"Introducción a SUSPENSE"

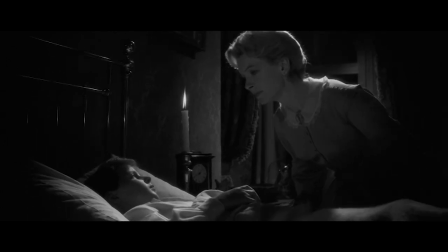(0:09)
Suspense es una película importantísima en la historia del cine de terror.
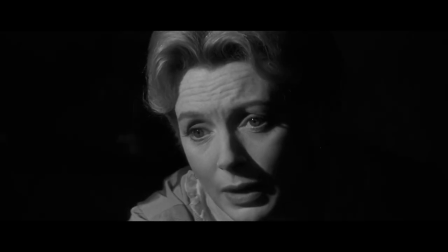(0:13)
Su dimensión psicológica ha ejercido una influencia permanente en el género, estableciéndose como un modelo a seguir por producciones posteriores.
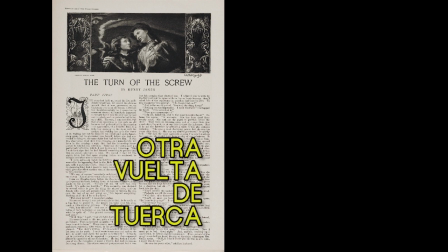(0:23)
Se trata de una adaptación de la reconocida novela Otra vuelta de tuerca, de Henry James,
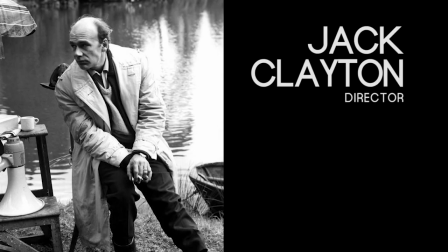(0:29)
una historia de fantasmas por la que el director Jack Clayton había quedado fascinado a la tierna edad de 10 años.
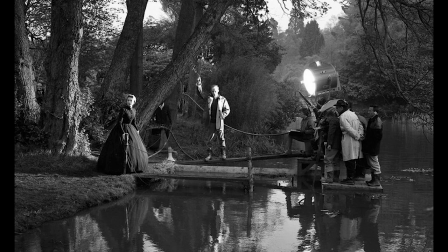(0:36)
Y que decidió trasladar a la gran pantalla tras quedar decepcionado con la versión teatral escrita por William Archibald.
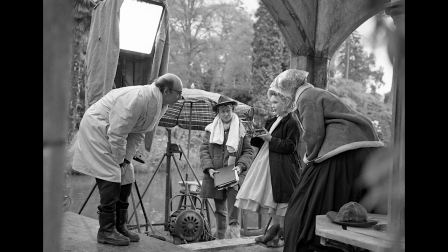(0:42)
No obstante, el libreto de la obra escénica sirvió de base para la elaboración del guión cinematográfico,
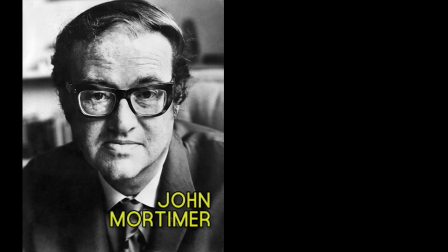(0:49)
para el que el realizador se sirvió de la ayuda del dramaturgo y escritor John Mortimer y de nada más y nada menos que de Truman Capote.
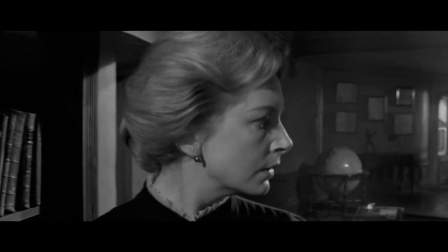(0:57)
Buscando describir un ambiente en el que la línea entre lo real y lo paranormal quedase difuminada,
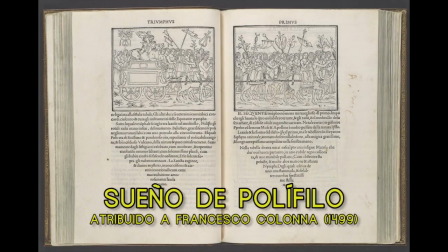(1:03)
Capote se inspiró en un libro renacentista con ilustraciones llamado Sueño de Polífilo,
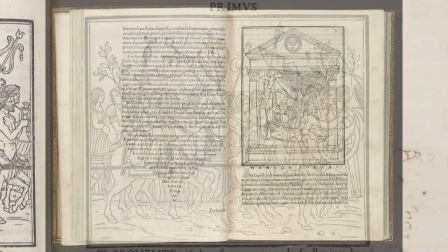(1:09)
atribuido al sacerdote dominico Francesco Colonna.
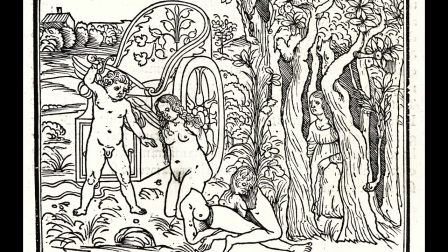(1:12)
Al igual que en Suspense, en esta obra hay una marcada indeterminación entre los sueños y la realidad,
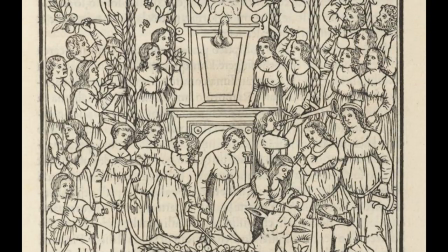(1:19)
y sus protagonistas padecen de una obsesión. Polífilo se embarca en una odisea por volver a encontrarse con su amada Polia,
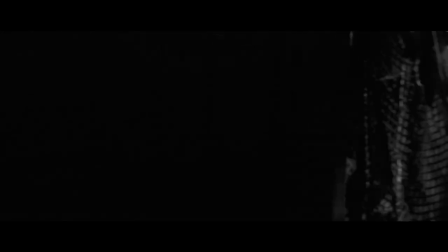(1:26)
y la señorita Giddens sufre la manía por las apariciones fantasmales y su influencia en los niños a los que cuida.
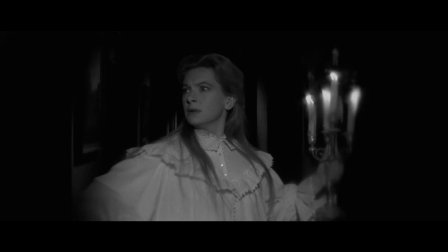(1:33)
Capote también tomó prestados de la obra de Colonna algunos elementos concretos como el carácter laberíntico del universo de la trama,
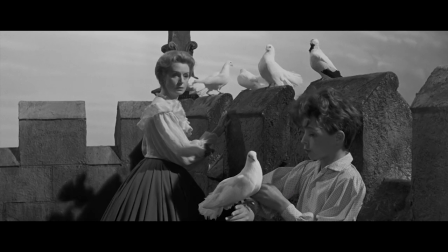(1:41)
la presencia simbólica de animales y las estatuas que parecen cobrar vida.
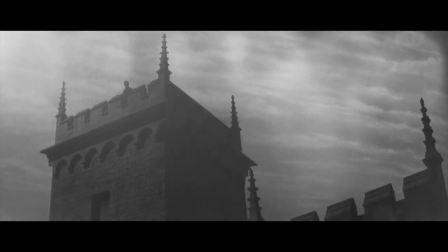(1:47)
En cualquier caso, el objetivo de Clayton y Capote era mantener la ambigüedad narrativa de la novela.
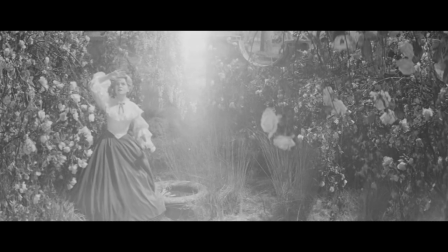(1:53)
El relato de Henry James está narrado en primera persona por la joven protagonista.
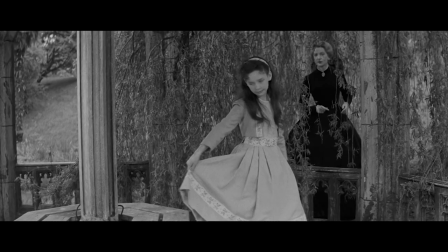(1:58)
Esto en la película fue desechado en favor de una focalización externa que en
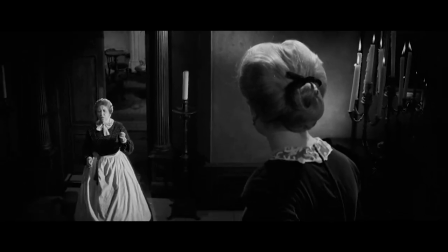(2:03)
ocasiones se sitúa en el punto de vista de la señorita Giddens y en otras tantas se coloca fuera,
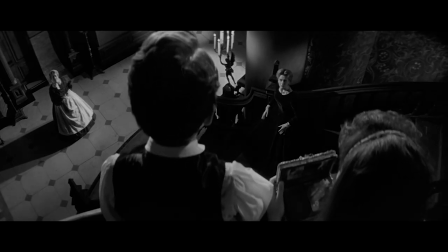(2:08)
provocando una confusión en el espectador similar a la que siente el personaje.
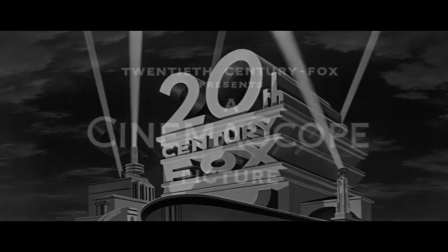(2:13)
La 20th Century Fox exigió que la película fuera rodada en CinemaScope,
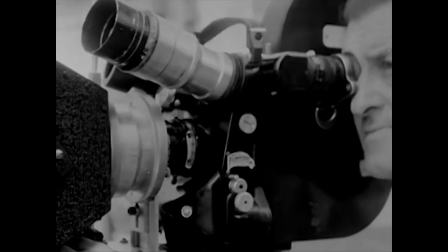(2:18)
un sistema con el que la productora buscaba un aliciente de espectacularidad para
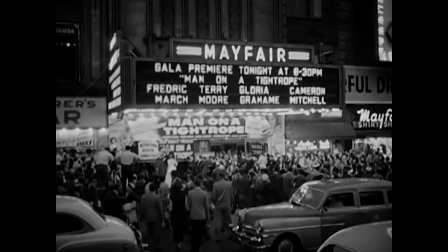(2:23)
sobresalir ante el flamante nuevo medio televisivo que había invadido los hogares de todo el público potencial.
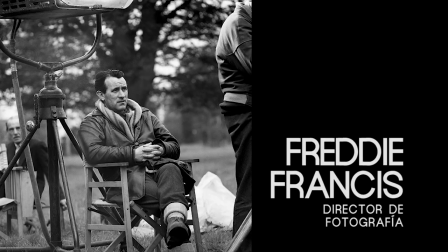(2:28)
A Clayton y al director de fotografía Freddie Francis no les hizo mucha gracia esta imposición, pero acabaron aprovechándola a su favor.
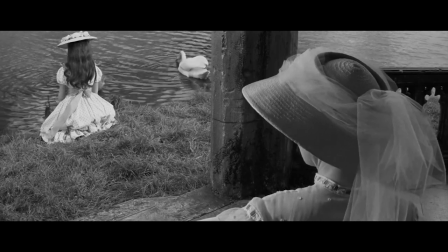(2:37)
Los personajes son situados en lados opuestos de la pantalla, dejando un vacío que provoca sensación de incomunicación.
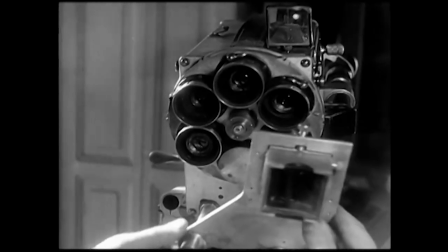(2:44)
A causa de la propia idiosincrasia del sistema de lentes anamórficas del cinemascope,
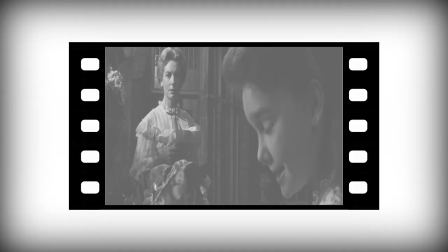(2:49)
que además registra las imágenes en celuloide de 35 mm para luego ensancharlas en la proyección,
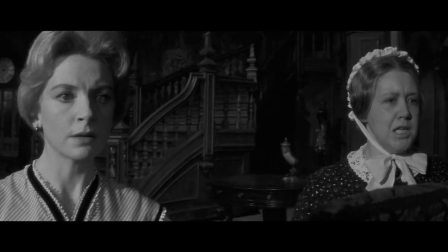(2:55)
se produce una distorsión en las figuras que están cerca del objetivo de la cámara.
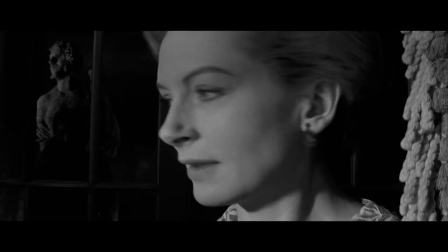(3:00)
Así pues, vemos primeros planos con los rostros deformados, añadiendo irrealidad a estas secuencias.
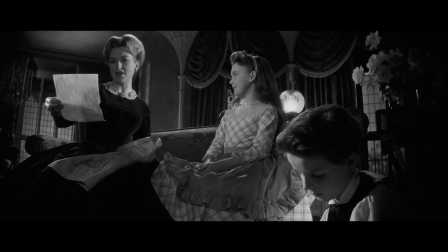(3:07)
Francis utilizó la técnica del enfoque profundo, es decir, mantuvo enfocado todo el espacio de la imagen,
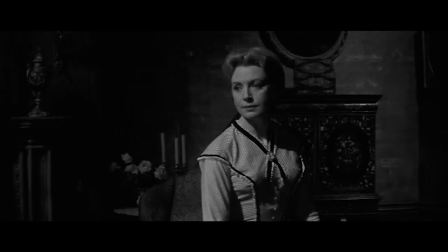(3:13)
una falta de perspectiva tridimensional que aplana la imagen y causa una impresión de claustrofobia.
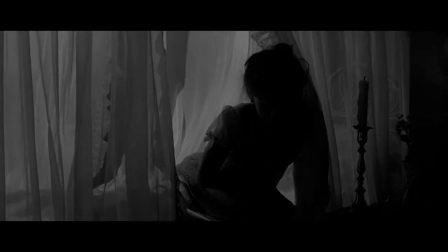(3:20)
Conforme avanza la trama y Giddens va padeciendo experiencias sobrenaturales y descubriendo secretos,
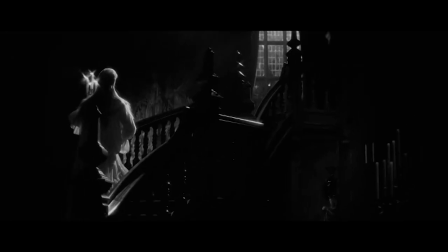(3:25)
las sombras se apoderan de la casa, llegando a momentos de obvia inspiración expresionista.
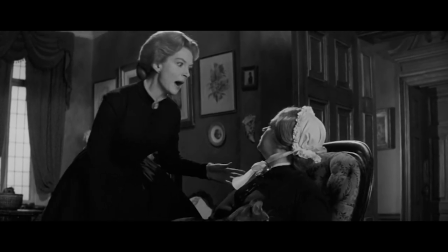(3:31)
También su vestuario va oscureciendo gradualmente, alejándose de los trajes de color claro del inicio. La atmósfera de desconcierto también fue alimentada mediante una invención que el director de fotografía se sacó de la manga.
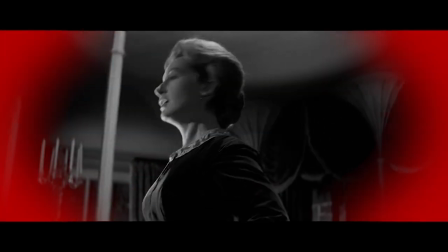(3:45)
Francis colocó ante el objetivo unos filtros que tenían los bordes pintados en un color oscuro, para que solo el centro de la imagen apareciese iluminado.
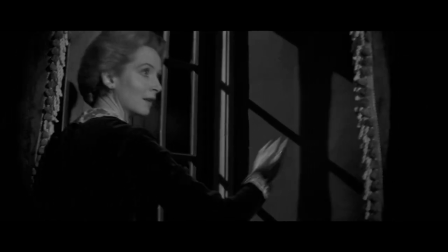(3:53)
De esta manera, el espectador no podría saber o intuir si había algo fuera del campo visible.
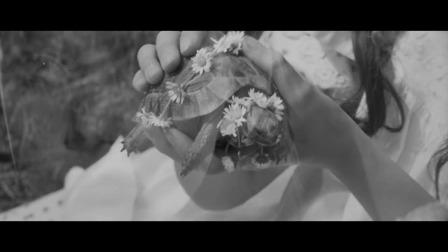(3:59)
Otro detalle de esencia cinematográfica son esos fundidos encadenados con imágenes simbólicas,
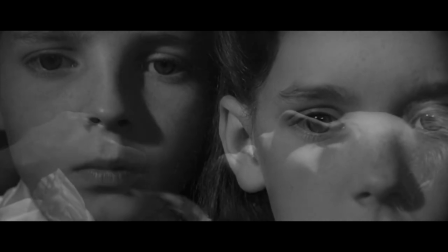(4:05)
un uso del montaje ideológico que busca transmitir el desasosiego de la protagonista.